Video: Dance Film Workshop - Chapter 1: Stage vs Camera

Yo, yo, yo, what is up? Natalia here. Welcome to chapter 1 of my virtual workshop where dance and film collide.
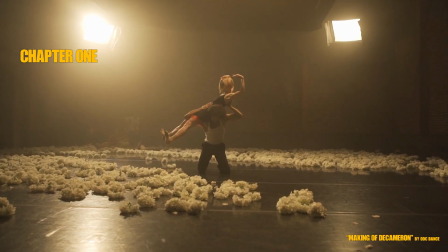0:08 In today's video, we're really going to explore the differences between dance built for stage and dance built for camera. And I really like to personally categorize dance films into 3 different spaces.
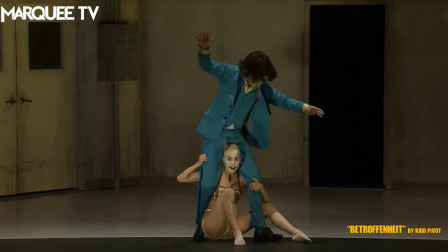0:25 In that first category, or in that first space, are dances that are built on stage, for stage, filmed there,
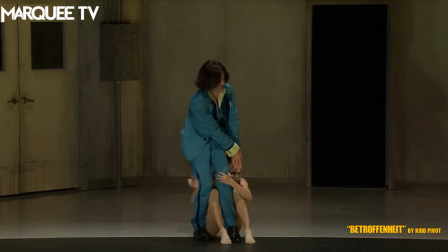0:34 but they are using filmmaking techniques to basically make up for the fact that it isn't live.
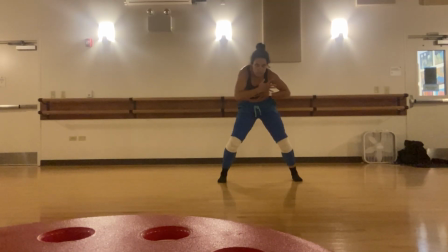0:42 If you've ever just plopped your phone down or your camera down and then danced in front of it,
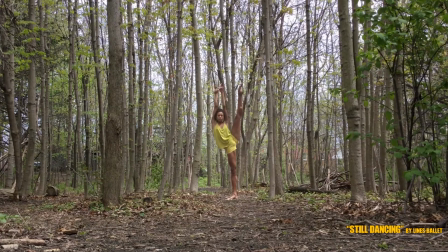0:47 you've realized that it's pretty damn boring, no matter how exquisite you are as a dancer.
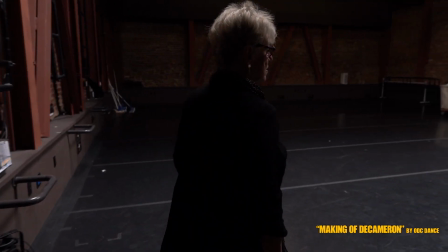0:55 I once got to do a behind the scenes video with ODC Dance,
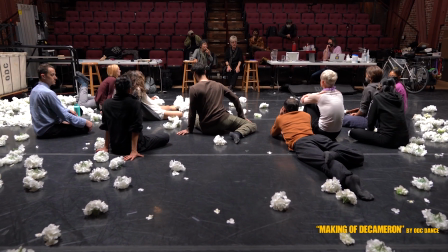0:59 and I found all of the different things that the choreographers were talking about really interesting in terms of
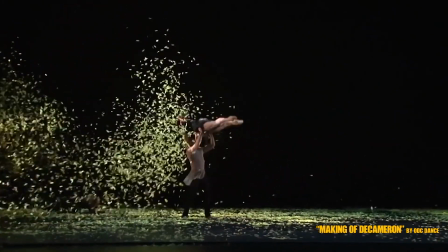1:06 this contrast between dances built for camera and dances built for stage, because this was a stage piece that they were putting onto film. And one of the choreographers, Kate Weir, talked about the animalistic, visceral quality of dance and how to capture that on film.
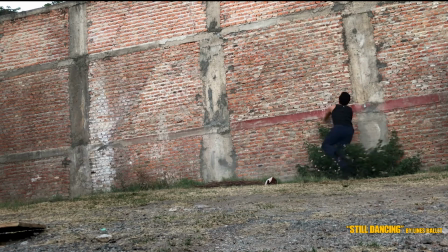1:24 And I think that's the thing we're often missing when we just plop that camera down. So in order to, in a sense, combat that and bring back in the excitement and
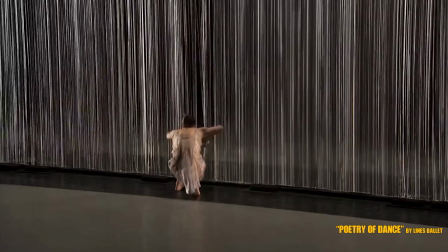1:39 tension of live performance, we use many different camera angles.
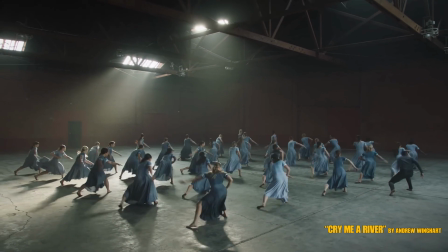1:44 We punch in, we pull out, we give the audience that sense of intimacy
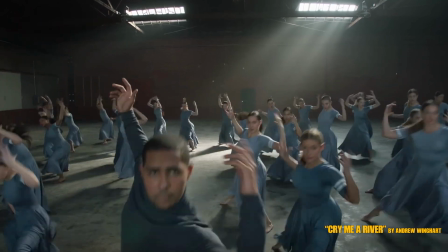1:51 using the camera that they would normally get by being in the physical presence of dance. So for me, that is kind of our first category of dance film, is a kind of direct translation, one-to-one, but trying to capture the emotion and the excitement alongside capturing the movement of dance.
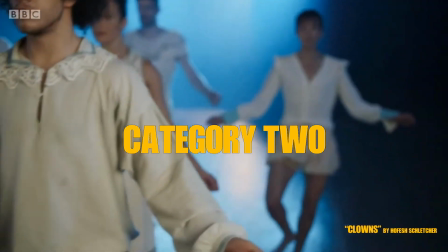2:16 Clowns by Ho Fesh, I think, is a really, really good example of category number 2.
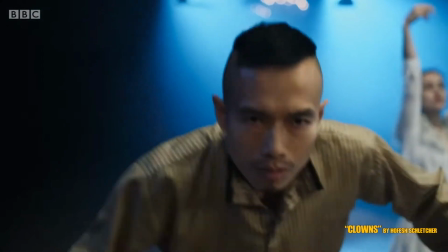2:22 This is a dance that is built for stage, on stage,
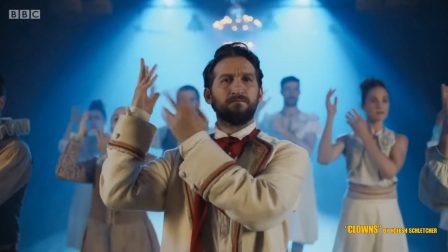2:26 but there's also another layer there of the filmmaker getting to explore their art form.
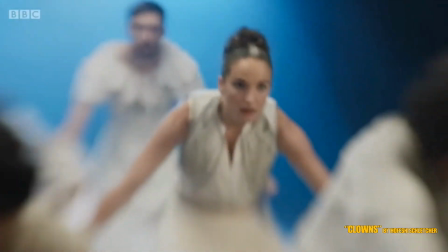2:32 We kind of see this wah, wah, wah sensation created by the camera,
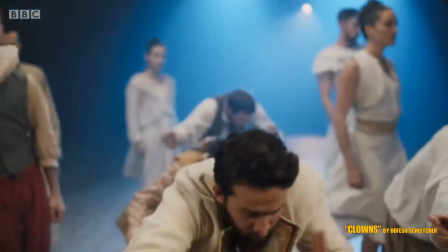2:38 of that focus kind of being shifted back and forth, that sense of dreaminess. All of that is being created not just by the dancers, but by how this is being filmed. The third category is really what we're going to be focusing on today,
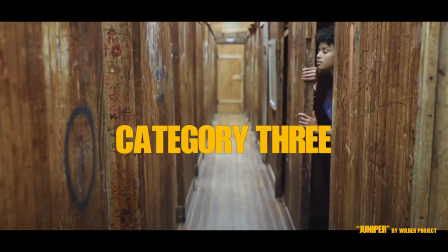2:53 because I think that this is the most differentiated and therefore the one that we can learn from the most.
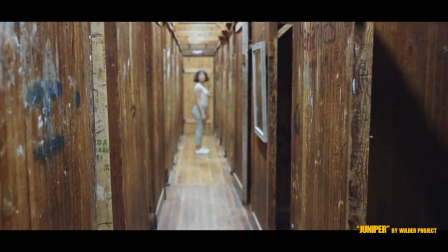3:00 And that is dances that are specifically built to be
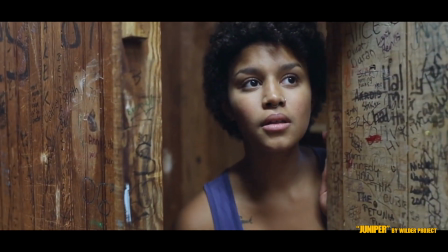3:04 on camera and could not exist in any other form.
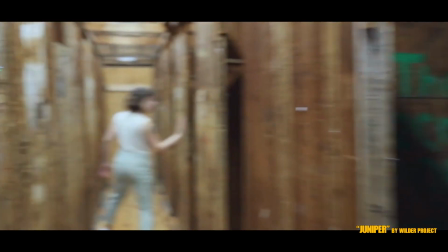3:10 I think the thing that really differentiates those pieces of art from dances on stage, of course, is the camera.
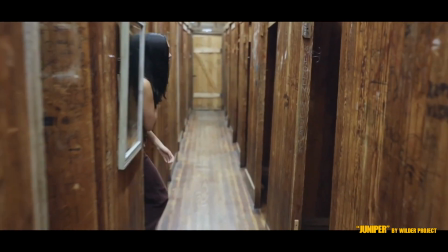3:19 So that's what we're going to be focusing on in this film.
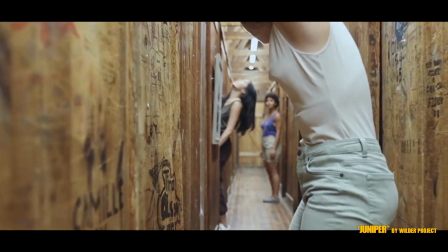3:23 Framing, composition, and camera movement, and how by adding the duet between the dance and the camera, we're able to create a whole new art form.
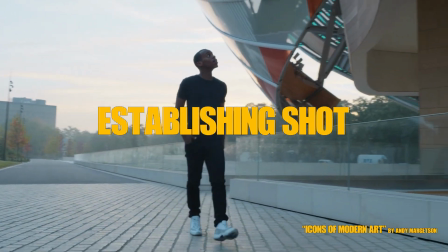3:38 So we're gonna start off with our establishing shot, or our long or wide shot. I'm piling all these together because they're often used together in dance films or interchangeably.
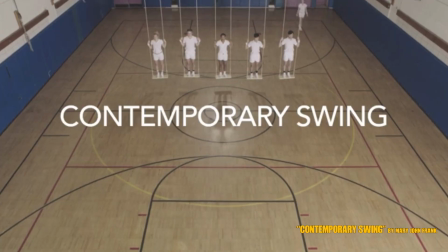3:50 The establishing shot you often see at the beginning of a scene or the beginning of a film or a TV show.
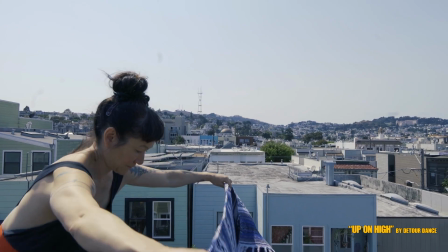3:58 It's showing us where we are and establishing our mood. Long shots or wide shots can also do this.